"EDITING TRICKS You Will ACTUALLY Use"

In this video, I just want to share with you a few of my favorite editing tricks that I use every single time that I edit any kind of talking head or interview style setup. You may also learn a few extra editing tricks that you'll use elsewhere. So hang on for that and let's just jump straight in.
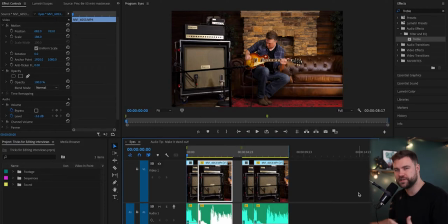All right, so this is trick number one and essentially I use this trick every single time.
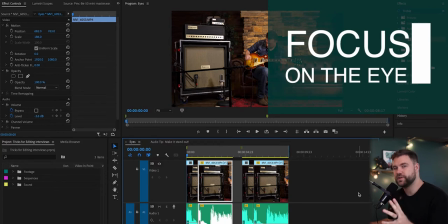I call this focus on the eye and essentially what you want to do is you want to make sure that when you cut you don't have these rough
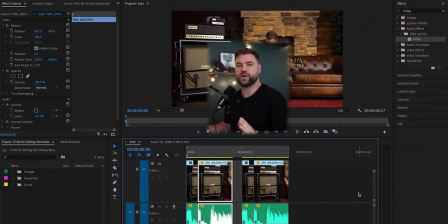shifting focus points all over your screen and then you feel like a robot where you're watching something when you're watching a video you want there
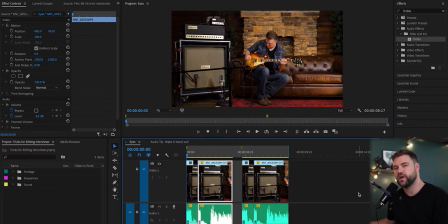to be an experience and so for instance let me show you kind of what i do all right so on this video we were just having a two camera setup but i only went ahead and used one camera and essentially we're demoing this tiny little cute amp up here uh and trying to
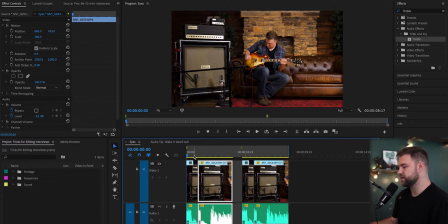make it seem like it's this big amp but watch this so this is the same camera and go ahead and watch and when it punches in, you notice the cut.
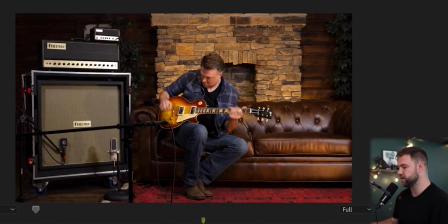Here we go.
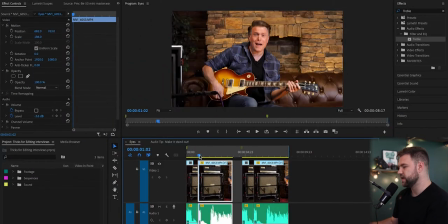Okay, so you notice that cut that happened right there, and I think the reason is, if you notice,
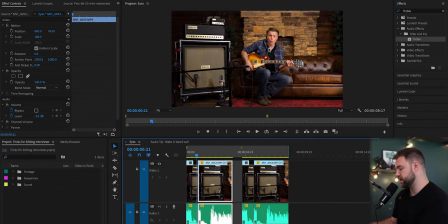the focus is this face right here, and so then as you frame forward, then the focus moves from here to over here,
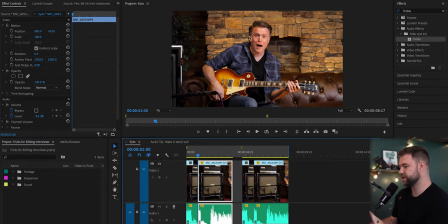and so your eyes kind of just jitter over, and nobody really wants that, and so what I like to do is I throw in these grids and I match up where the eye is.
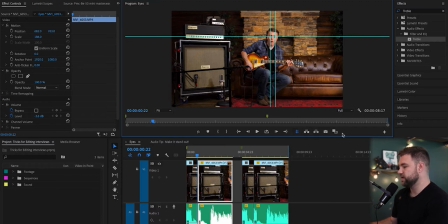So I already did this one, looks like. And if you don't have this grid button here, click on this plus button.
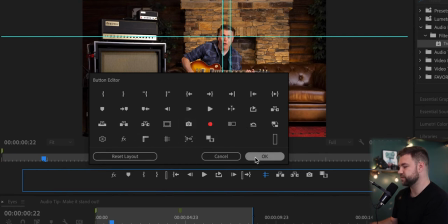There's a ton of really great features in here. You can drag and drop, customize your own toolbar. Either way, use the grids, match them up.
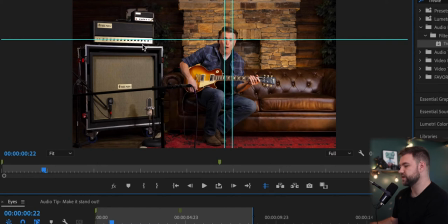You can add grid lines, all kinds of stuff pretty easily. And so after I matched it up and just changed the position and scale, this is what it actually looks like. Let me turn that off.
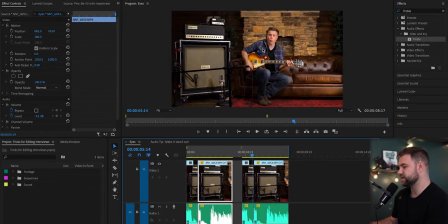So you'll notice the attention just stays in the exact same spot. So I'll leave my mouse there and we'll play it again. Here we go. All right. Mouse is on focus. Here we go. So that just kind of helps you to make sure that you're focused. Make sure that you actually allow people to stay plugged into who's talking, to what's happening. And like I said, for interview stuff, this is really a great way to do it is match up the eyes. In Final Cut, there's probably grids, but if there's not, just use your mouse. Your mouse will work great. Put your mouse on the spot, frame forward, put your finger on your screen, clean it off later, just whatever works for you. So trick number two is probably the one I use the most often, because so frequently when you're editing, you need to duck the music, you need to duck the ambience or sound effects underneath sort of the main audio. You're sort of clearing space for that audio to exist. But if you're just thinking in the terms of volume, you're actually missing a lot of the way audio works.
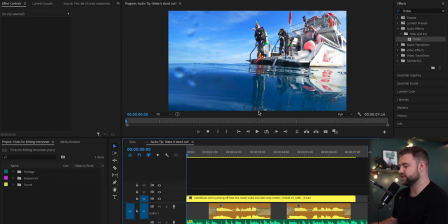So this trick really isn't just for when people dive underwater but this is where you most frequently see it and so this scuba diver jumps underwater.
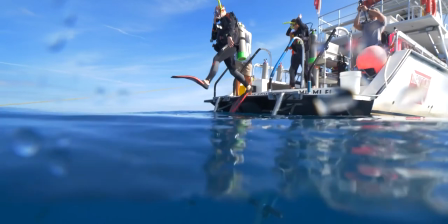I'll let you see it as it is.
Wow you can really dive.
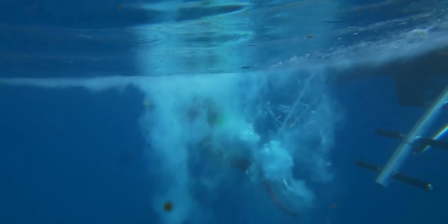Wow you can really dive.
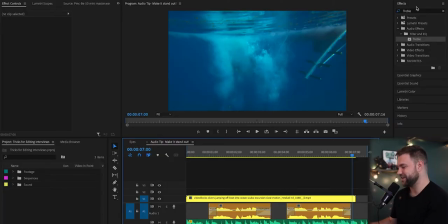Okay so obviously uh I decided to do that audio and I really love it so if you like that smash the like button. What a lot of people do is they'll type in low pass and they'll actually use this filter EQ low pass which you can drop on the clip or you can
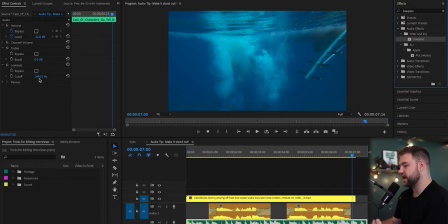drop it in here and essentially they'll just cut off that high end but I don't necessarily always use this because a lot of
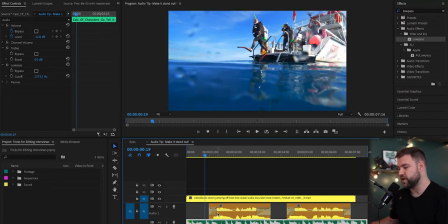times what you'll do is you'll pick a spot right before the audio click on your track then you're gonna have this
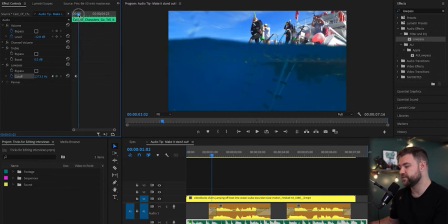keyframe so you're gonna turn on your little stopwatch track forward to where it'll probably dip down and then set this to somewhere like 550 something like that then you add another keyframe
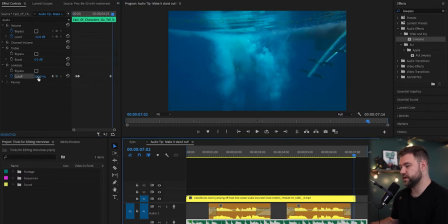track forward just a little bit more, and hit reset for the normal version of that.
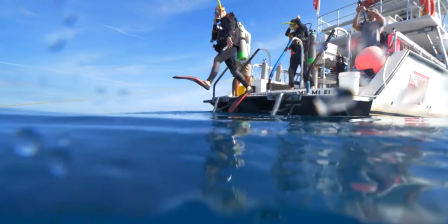And here you go. This is what it sounds like.
Wow, you can really dive.
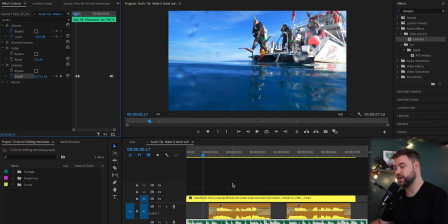Wow, you can really dive.
So you can tell that put a lot of emphasis on the vocal and really let it shine over the top of the music.